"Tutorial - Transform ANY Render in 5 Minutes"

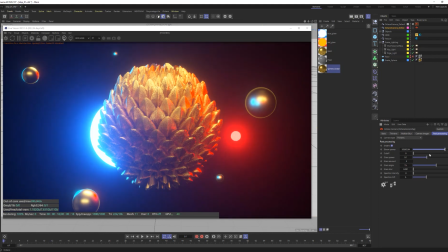So I'll just bring this value up a little bit, and then we can start looking at the cutoff here. So basically right now what the bloom is going to do is it's going to look at the hottest highlights in my scene, and it's going to try to add some bloom to that. Well, maybe I don't want this gold center shape to get much bloom,
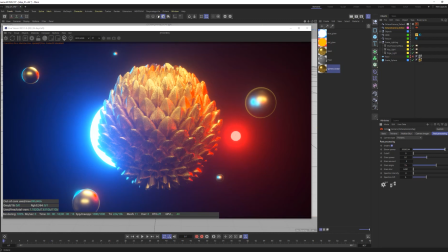because there are some hot highlights on this where the light is interacting with that texture and material that will begin to bloom some of that shape as well, some of my spheres that are on the outside of my scene. So this cutoff, you can play with kind of basically the threshold of this bloom.
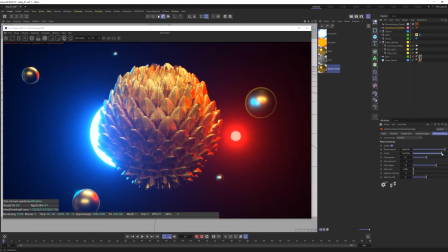So you can see if I just jack it up really quickly here, that really I'm removing it entirely from my object. So I'm just going to move this up to maybe about 1. And that kind of removes that bloom and glow away from the main subject matter here.
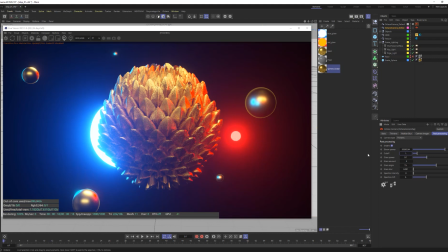Maybe you want that, maybe you don't. In this case, I'm going to kind of pull that back and remove it. Now I'm going to add some glare in here as well. And the glare is going to give me kind of these nice little light streaks that come through here. Very, very cool. Now, if you're doing a really stylized render, sometimes these really sharp streaks work great.
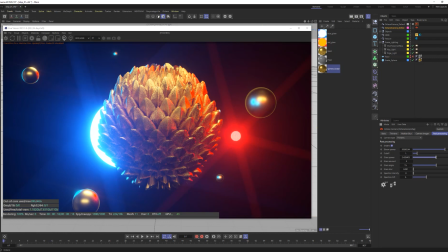Typically, though, I have a tendency to kind of pull these back a little bit so I don't go too extreme on it. And then we have the glare amount control, which we can add in here and give how many that we want. I'm actually just going to do something a little more sleek, you know, just two. This is very stylized piece right now.
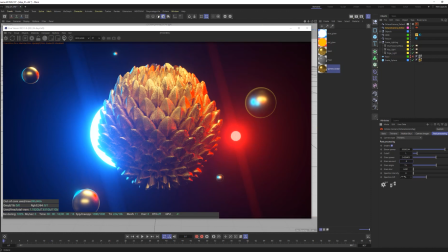However, I don't want to go this stylized, so a lot of times I'll add a little blur in here as well. So I'll add a little bit of blur just to soften that up. Doesn't have to be a ton, right? Just to make it so it's not so sharp. And this, to me, always makes it feel just a little bit more natural.
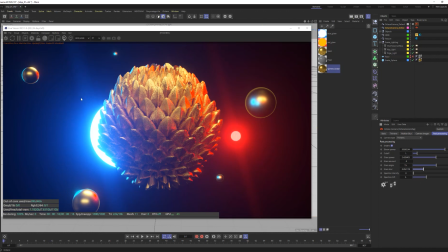So I'll do and land somewhere in that area. And now to give even more flavor to this, you know, I'll mess with this spectral intensity. So this spectral light here, you can actually increase this and really kind of mess around. Now, I don't want to go too extreme here, but let's bring it up to something like this.
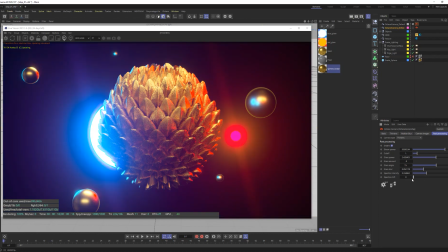And then that spectral shift, so you can kind of shift the color value and hue of that spectral color. So I like it something like this, where it's adding this little orange around the red, this little halo here, and where it's adding almost like a little bit of magenta around the blue.
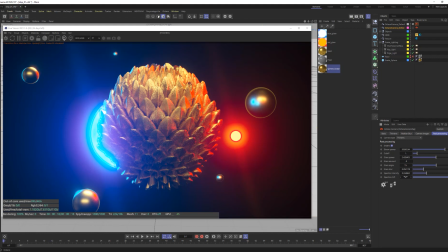I think that looks kind of cool. And then maybe mess with the angle of this light. Let's get something that's maybe a little bit more angled in here, maybe even something just like at a 45 degree angle. I think that's kind of cool. It gives us this really sleek look. And now let's hop into the thin lens and let's play with the depth of field.
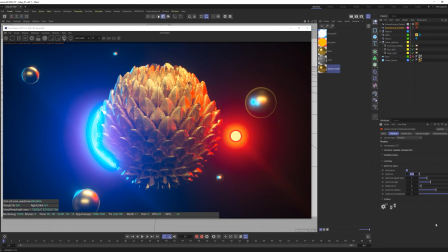Let's just jack this aperture up. I'm going to go to like 22. I don't know. We'll see here in a second. I do have the autofocus on. Typically, the autofocus isn't picking what I want it to pick. But this case, it is. So I really like to jump around in my scene a lot too.
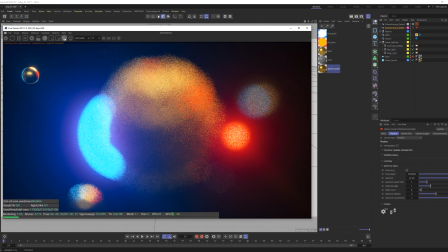And so right now I do have the pick focus turned on in my live viewer.
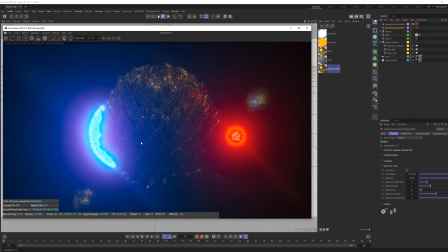And this is amazing because this makes it so I can interactively click and pick a focus just by clicking on that object here in the live viewer.
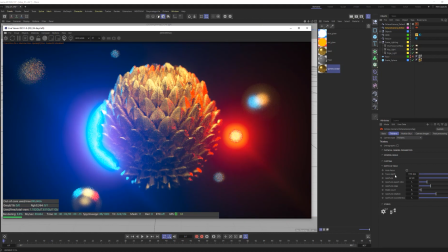So I'm going to do that. And you can see the focal depth changes every time I click. And I just want this object here, this gold, cool displacement object that I made, to be front and center. Now, the next thing we want to do is play around with the aperture a little bit.
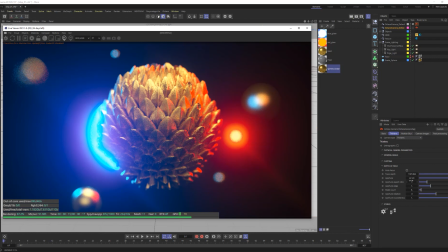Let's get some really interesting bokeh here, especially since we're using this crazy aperture here of 22 centimeters. Let's play around with that, what that aperture and bokeh looks like. So I'll increase the aperture edge, maybe bring it up to like a value of 2 or something like that. Mess around with the blade count if you want. I'm going to keep it at 6.
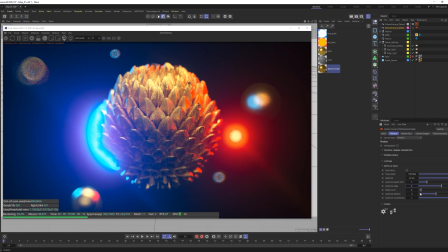I like how blade count of 6 looks here, especially if I rotate this a little bit.
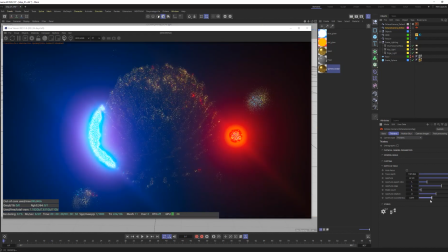We'll look at this in a second, and I'm going to bring the roundness way down, way, way down.
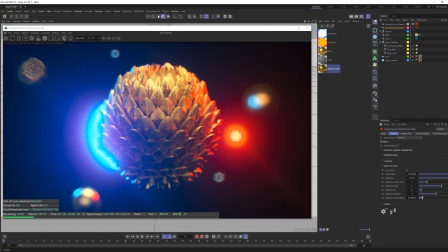And you'll see that I'm definitely going to need a little bit more samples in this scene.